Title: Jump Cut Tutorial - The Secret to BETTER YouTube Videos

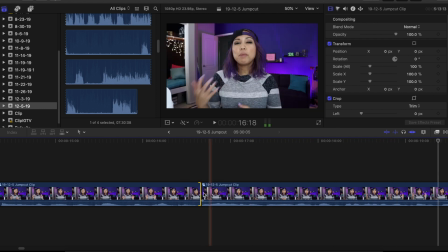too tight that's too tight uh you're gonna get better at this as you do it yeah i've done like 500 videos so
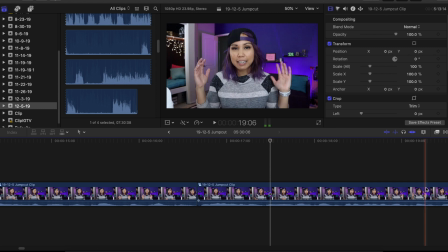okay so that's perfect um so then i go off to the next line and here's basically what it looks like
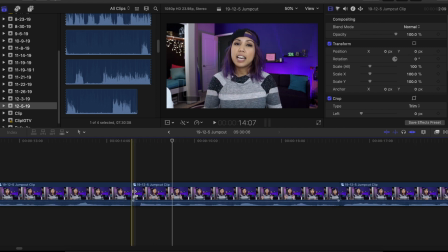well actually i don't even need to show you this because that's what you guys already saw um this needs to be cut a little bit so sometimes if you do jump cuts it can look jumpy like a
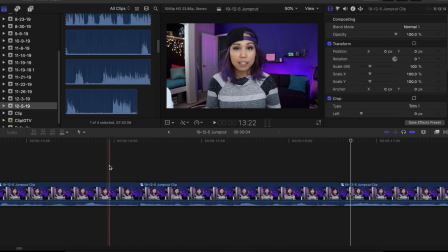robot so a way that you can kind of disguise the jump cut or make it more seamless is to change the angle or change the visual so the jump cut is hidden because it looks like it's a different angle right so for and this technique is called the jump cut that's
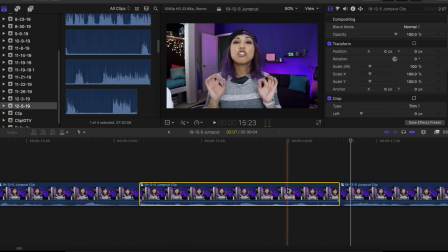kind of like the punch line so what i could do is zoom in on this and kind of crop in to make it look like it's a different angle so I'm gonna go to the scale and I don't know let's do like 115 and
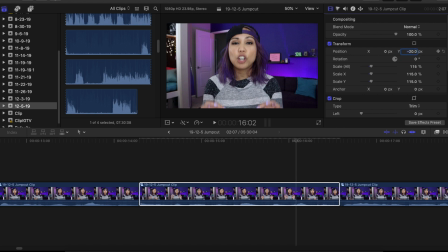we're gonna bring down the footage so my head's not getting chopped off let's do something something like that okay so then it would look like this so you kind of zoom in for emphasis it just it just
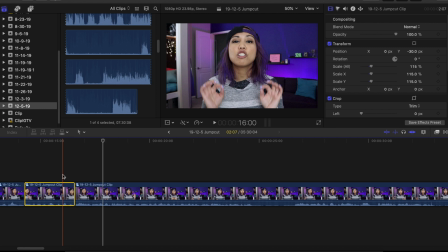visually looks more engaging and it hides the jump cut so that's that's another thing that you can do I wouldn't do it like mid-sentence. I think that if you have those kind of final points or standalone points the jump cut and the zoom in is a really good effective way to kind of hit the final point home.
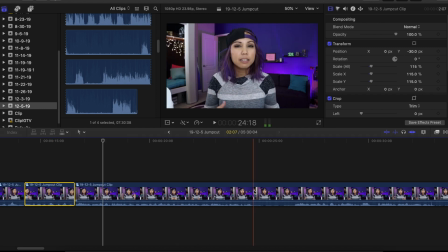And so that's basically it. The thing just to keep in mind is like there's an art to when to cut off and start the next clip. So you know you don't want it like this where it's too far.
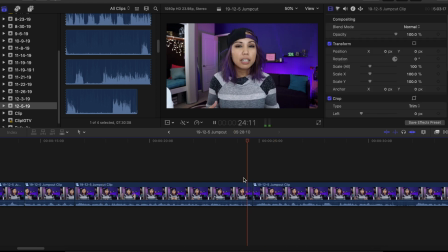You'll totally be able to tell it's just not natural Actually, that's actually not too bad, but if it was like this See you could see my head come up from my notes and stuff like that So just make sure that it's tight enough where it sounds more natural and you cut out all the dead space Like that so now that we know how to do the jump cut Let's talk about how to be less awkward in front of the camera Go ahead and check out this video next. If you like this video, give it a thumbs up. If you have any questions, let me know in the comments, and I'll talk to you guys later. Bye.